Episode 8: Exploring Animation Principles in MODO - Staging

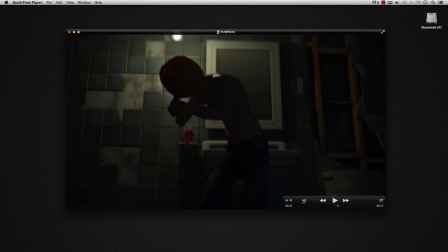no that's great okay and then this one now you start to get into like the rapid fire stuff and if you watch it this camera move is a direct result of what's happening in this scene it's the only shot that has one of those JJ Abrams punch-ins that just makes it feel
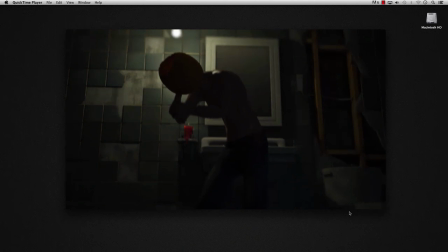more like in your face it's the most violent action in the whole short and it's the most violent
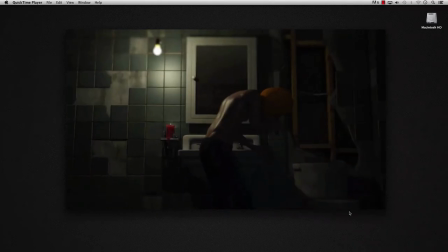camera move as well now this one this camera move is just kind of very soft and floaty because he's exhausted nothing's how he's just he's done he's been stabbing his face for 20 minutes and now he's just done
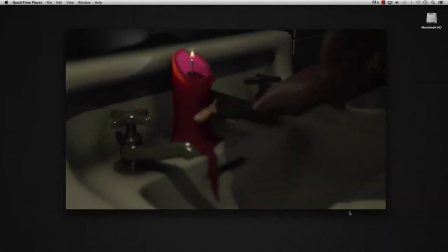that's just knife some camera angle now the camera
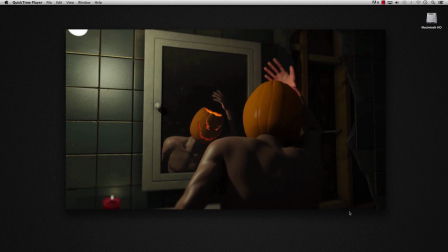here is just kind of locked off but everything's happening in the mirror
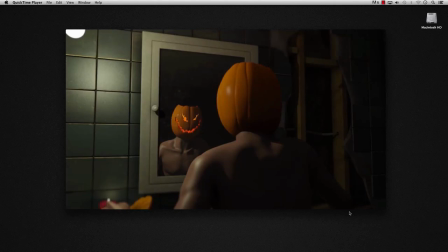we got big bright eyes on a big black background all of the focus is in the mirror I could have filmed this a different way it could have been from the mirrors point of view like looking out but
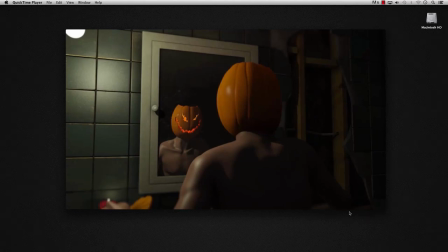I didn't think it's as effective I like the depth of this I like that he's staring at himself it has a weird creepiness to it
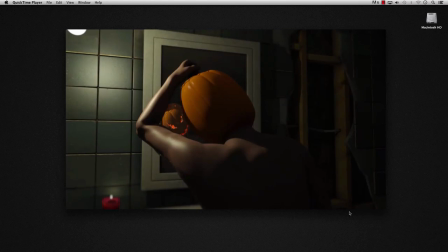this right here this framing of his face through the arm this that's not by accident took a lot of kind of looking through the preview window to get these reflections to line up so they weren't getting cropped out and
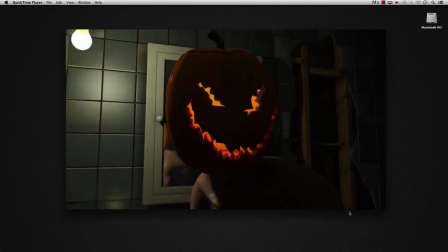there we go and of staging again his face full frame big yellow eyes on pretty much black so there you go okay so that's it for this week hopefully that shed some light on staging why it's important and how you can kind of use it to your advantage to help shape the emotions of your scenes I'm not a director I'm not a cinematographer there are way more talented people out there that talk
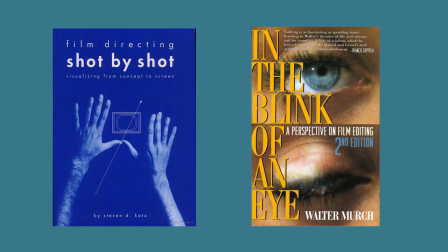about stuff like film composition and film language and I suggest you go and maybe read some books and watch some YouTube videos there are two books I can recommend I've read both and they're both really good one is called Film Directing Shot by Shot
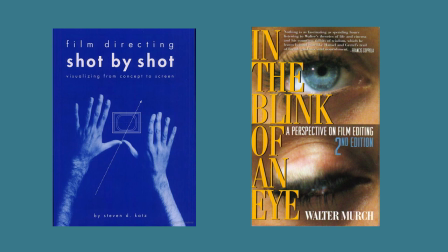and I think all animators have this I see this book on a lot of desks at work. And another one that's really good is called In the Blink of an Eye by Walter Murch. And he's edited some things. You know, Apocalypse Now, Godfather II, you know, that sort of thing. Both books are amazing.
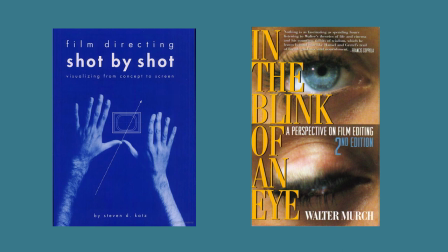And if you want to learn a little bit more about just composing shots, I would give them both a whirl. All right, we'll see you next week.